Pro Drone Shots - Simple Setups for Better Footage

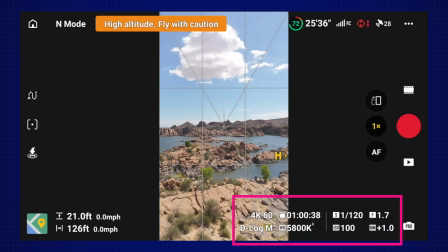4:09 I'm still slightly overexposed here at +1.
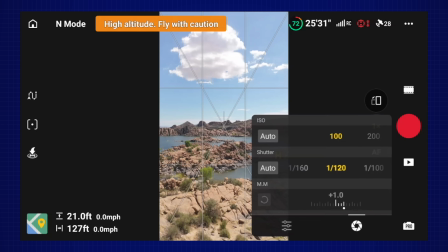4:13 So what I might have to do here is cheat it a little bit and bring my shutter speed
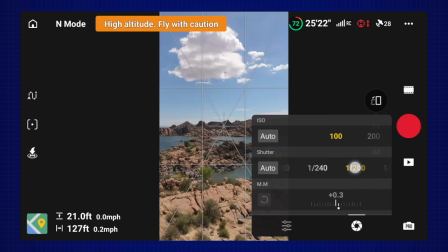4:20 to a level where I can get that exposure to a good level there. And that looks pretty good. I'm not so worried about the motion blur in this shot.
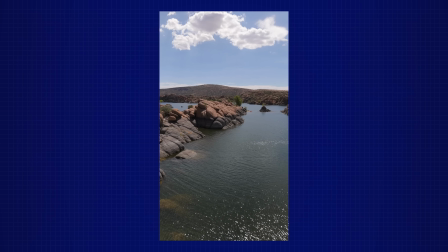4:31 So I'm really nice and low to the water, and I like this shoreline here as kind of a leading line for me in the shot.
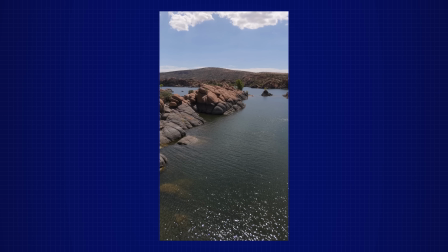4:37 We're not really playing with rule of thirds here in vertical, but I've kind of got the landscape framed up at the top third half of the vertical video, and now I can just do kind of a slow push in here. And with that shoreline staying right in the middle,
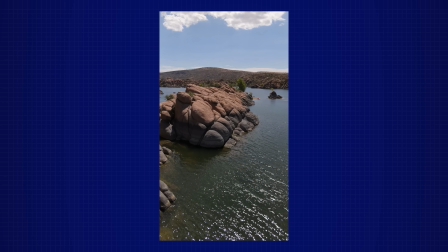4:56 I'm catching some of the water on the bottom there. and a lot of the reflection off of the water as well. All right, and I'm going to be taking pictures with the Air 3S. Looks like we can get some reflections on the trees and stuff here.
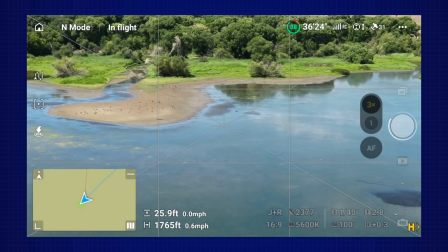5:09 So now I'm going to play with rule of thirds just a little bit. Yeah, so here's that rule of thirds again.
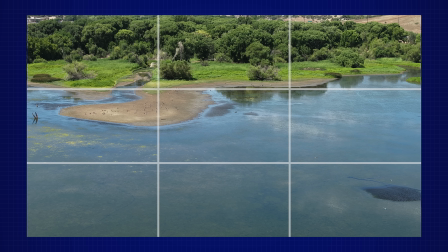5:15 We've got kind of the shoreline on the upper thirds, and we've got the reflection of the water and everything.
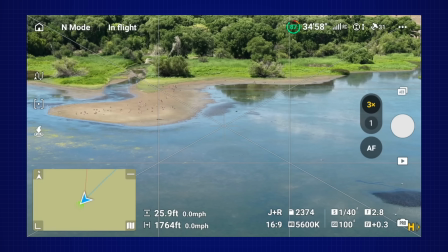5:22 You can see the trees and some of the clouds, along with the interesting shoreline here. So the next thing we want to talk about is parallax, and this is one of my favorite effects for videos.
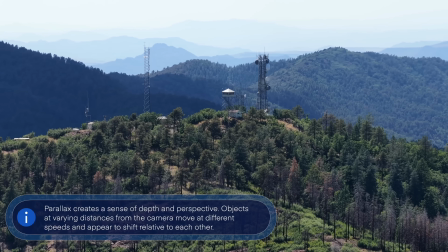5:33 What it does is you pick an object that's kind of in the foreground, and then as you move the camera,
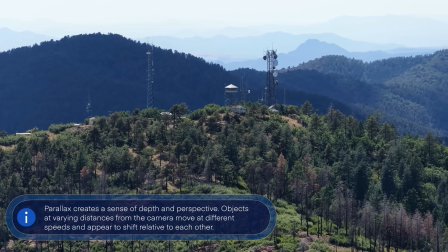5:39 the background is going to kind of move at a different speed, which gives it this really cool cinematic shot. Now, parallax is better with more zoom, okay? But you have to find the right amount. On this drone, we have a 2.5x and a 6x. I'm going to show you what it looks like with a 6x because I believe that you get a bit more dramatic of an effect.
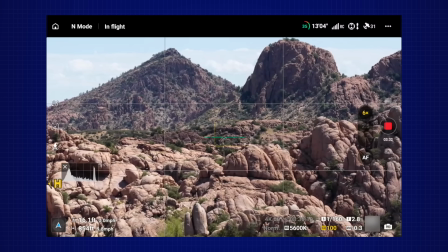5:58 Now, what you need to choose is you need to choose a landscape like this one here that has different layers, a different layer.
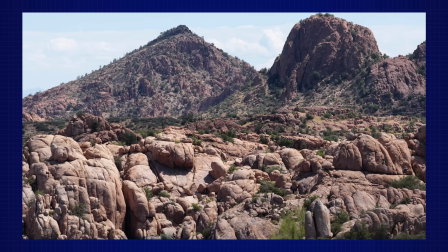6:03 We have something in the foreground, we have something in the background, maybe multiple things in the background even.
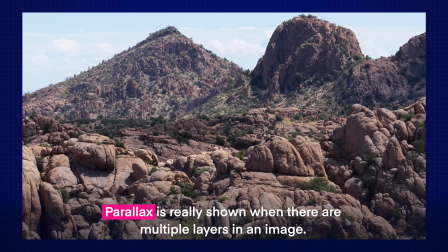6:07 You can go in the other direction also and do a quick reveal. You can go slow, you can go fast, depending on what you want to do.
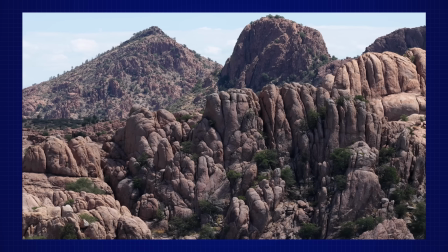6:13 But you can also add a bit of rotation right here at the same time. So look, I'm going to start to add rotation at the same time, and notice how we're staying kind of in the middle of our shot.
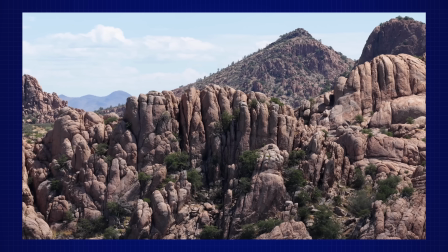6:22 Here, look, we're going to reveal this beautiful kind of crack in between the two rocks right here.
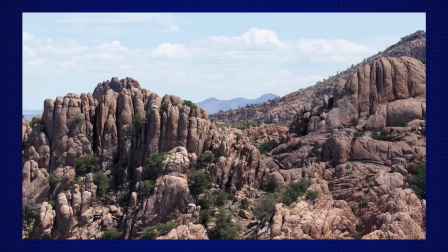6:28 And there you go. You can see all the movements moving. It doesn't even look real. It is just so cool. So I'm shooting for vertical video, and I definitely want to incorporate some vertical parallax is what I was thinking. I see this shoreline with several different layers of backdrop here, and I know when you were out, you spotted a couple other shots too. Yeah. So you're going to direct me to them. Yep, there's some cool shots. And of course, Ben here is using the 1x, which is a bit more difficult, but that's all the drone has. Doesn't mean you can't do parallax. You just got to get a little bit closer to get that movement. The closer you are to the subject, the more the background is going to be moving.
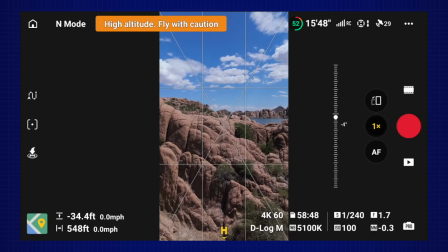7:00 So, well, you've got a little bit of the lake in the back as well. Maybe climb it a little bit and see if you can reveal that. Well, that's what I was thinking. Let me go for it here. And of course, you know, your parallax doesn't have to be just in one movement up or down.
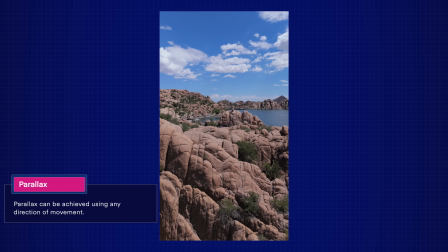7:12 It can be slide and also, you know, turn at the same time. Yeah, there you go.
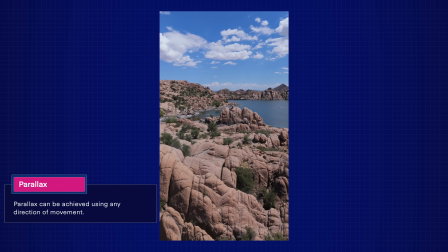7:17 See, you're doing a kind of a vertical reveal as you're showing.
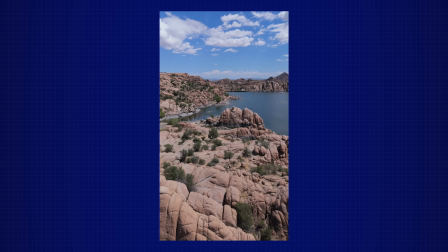7:22 And of course, the goal is to have the front objects moving faster than the back objects, which in your case is working pretty well. Now, we're not covering everything in this video. I just wanted to give you some basic tips and some tricks.
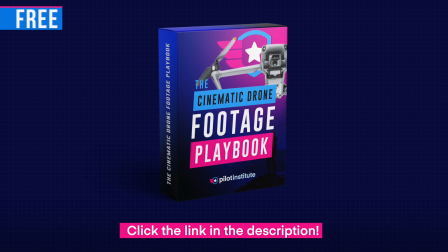7:35 Now, to see more, make sure to check out our free course. It's called a Cinematic Drone Footage Playbook. We'll show you a full guide on planning your shots and also some advanced maneuvers. All right, so we really can't do parallax with photos, can we? No, but there's somewhat of an equivalent, right? The depth of field. But the depth of field is pretty difficult with a drone because of the size of the sensor. The optics are not really designed for that kind of stuff. Typically, we have a pretty wide angle, which doesn't really give us the depth of field. If you've ever used a traditional camera, we want to go with a longer zoom typically to get that depth of field.
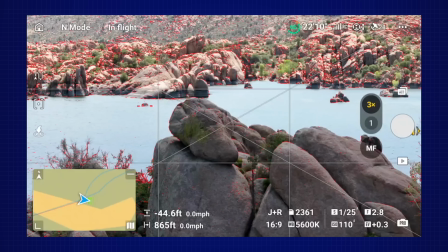8:10 But we got to step it down. So f2.8, I think, is what you have natively. Yep. Right. So we can't change the aperture here.